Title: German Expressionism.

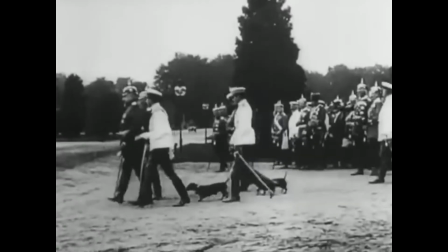14s
In Imperial Germany, international films were banned in 1916.
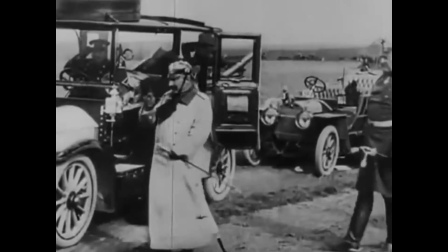20s
This led to an explosion of German-made films during the war period. This production of film continued to the Weimar period.
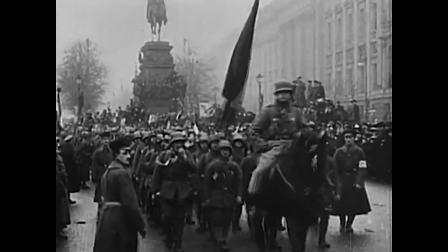29s
The Weimar period is mostly known for being an extremely unstable period in German history.
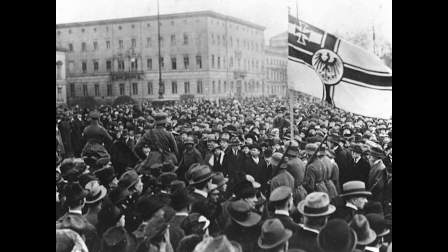35s
Events such as the Putsch in 1920, which was an attempted coup against the German Republic,
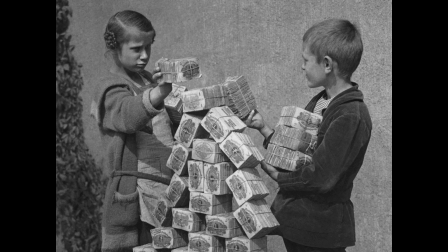43s
and hyperinflation of the German mark were causes for many people to worry.
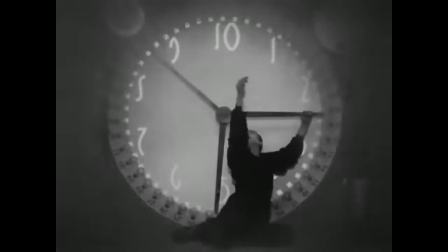50s
Films during the Weimar period in Germany sought to focus more on darker themes.
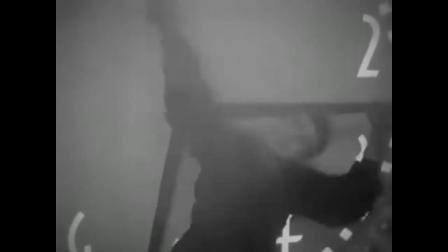55s
The main focus of many of these films during this period was to focus on human emotion.
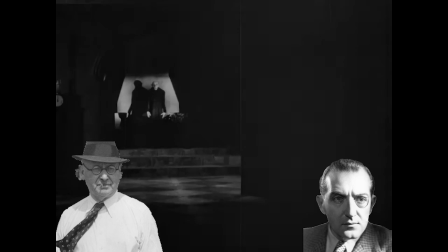61s
Directors such as Robert Wiene and Fritz Lang created worlds drastically different from our reality.
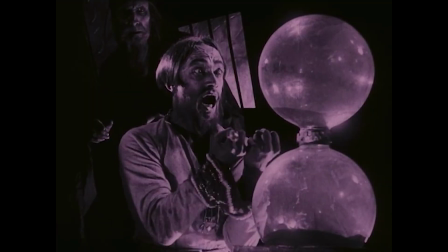69s
These films were twisted and distorted. Architecture would be exaggerated.
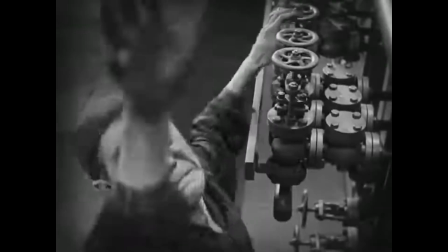75s
Actors would move in dramatic and intense ways.
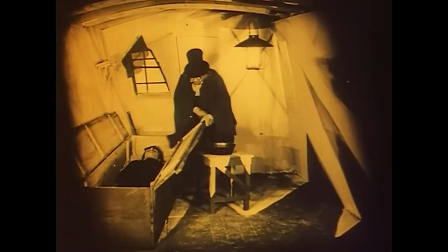79s
Looking at this scene from The Cabinet of Dr. Caligari, directed by Robert Wiene, we could see these characteristics in action.
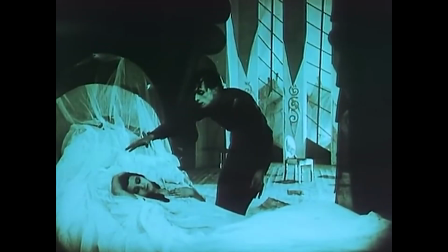88s
This environment is not normal. The way these actors move is not normal. Look at their makeup. That's not normal. It feels off-putting, in a way uncomfortable.
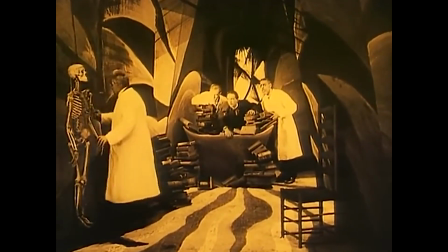104s
That is what German Expressionism really wants you to feel.
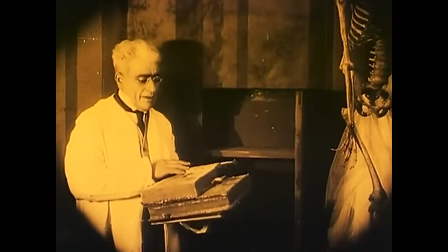111s
It also fits perfectly with the ending of The Cabinet of Dr. Caligari.
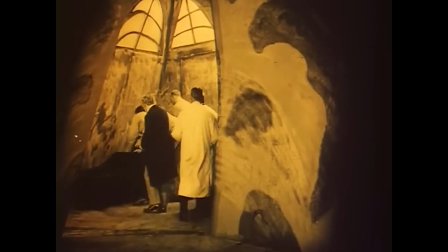118s
Francis, our narrator, is himself in an asylum,
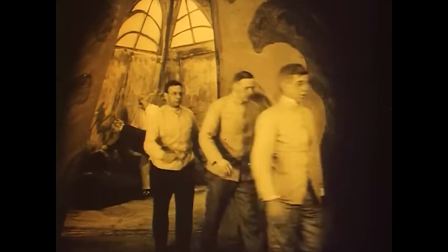123s
and we don't know how much of the story is fabricated.
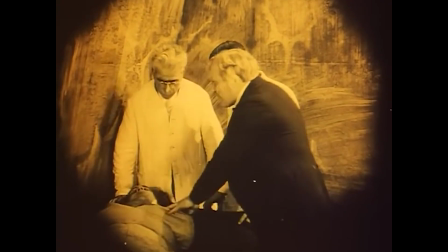128s
Could the reason why the world was so distorted be because it was all in Francis' head?
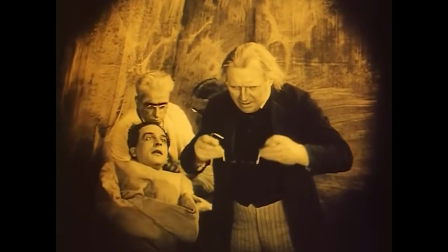134s
Or is the world just like this?
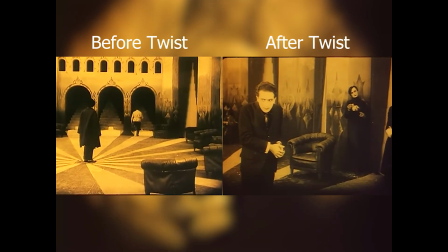137s
The environment doesn't change, so it could be up to the viewer to realize if it was really made up or if it was real.
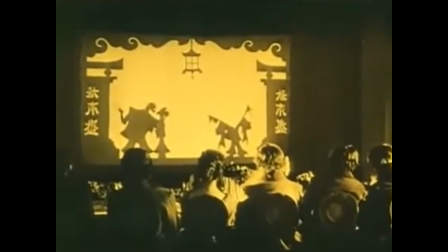146s
This is German Expressionism.
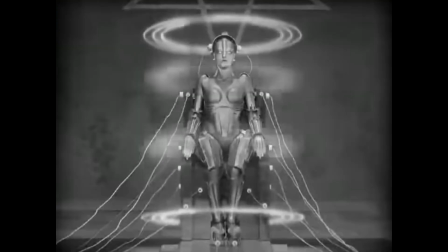150s
It sidesteps or sometimes even ignores realism to emphasize emotions.
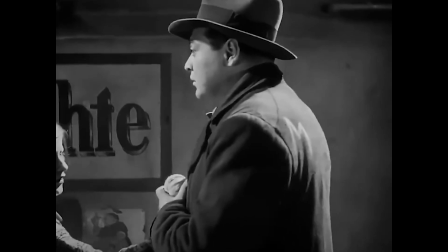158s
Even films that are grounded more in reality, such as Fritz Lang's M, still showcase German Expressionism.
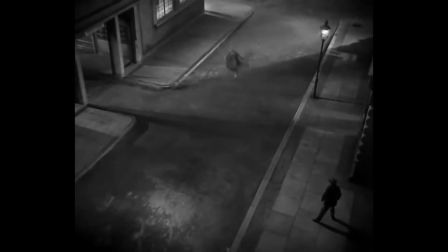166s
The camera is placed in weird and unique ways, making the viewer feel uncomfortable.
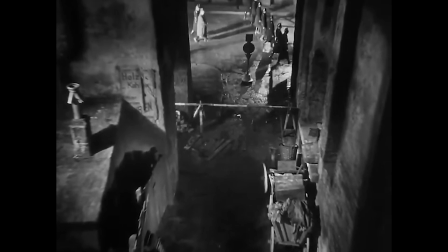173s
Characters are often under the shadows or are covered in a mist of darkness.
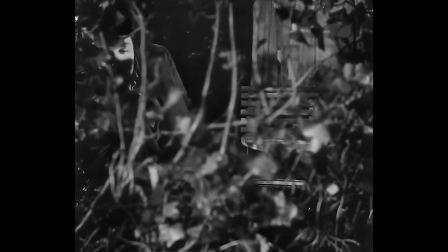178s
It's very easy to see how M influenced noir films.
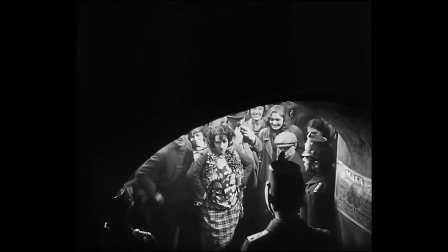184s
M could also very much be seen as a social commentary to the rise of the Nazis in Germany, even if Fritz Lang disagrees with this argument.
As we look back on your films that took place over a 10-year period, they were prophetic of the coming of the Nazi movement. They were prophetic of the depersonalization of man.
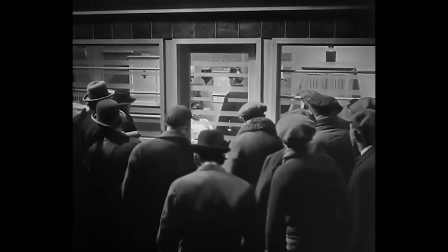209s
And it's not only noir films that have inspired German Expressionism.
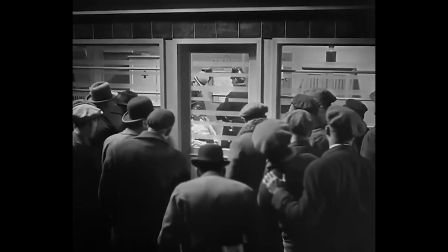216s
Look at the scene from Alfred Hitchcock's Spellbound.
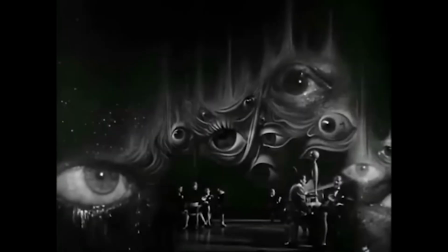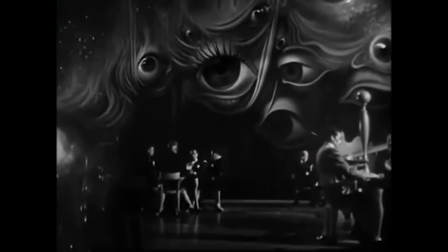228s
And now look at the scene from Fritz Lang's Metropolis.
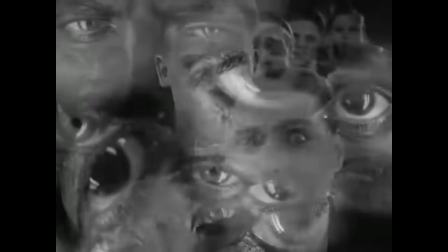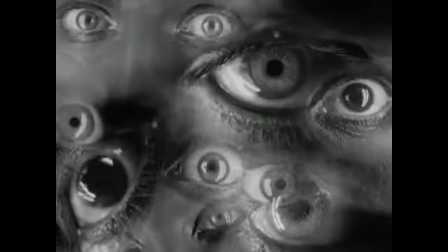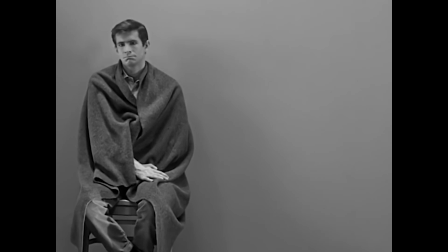242s
Countless directors have been inspired by German Expressionism.
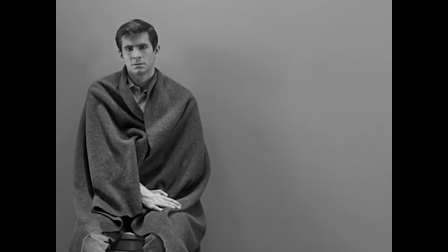248s
Films such as Psycho have very similar themes to German Expressionism.
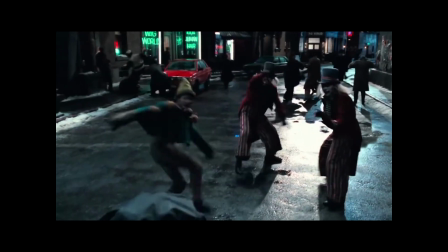254s
Even in modern day, films such as Batman take inspiration from German Expressionism.
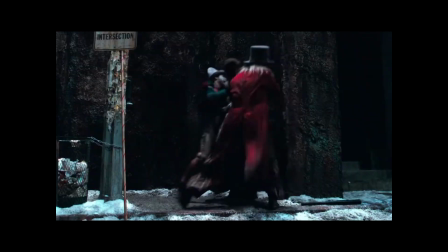261s
And it's not film either.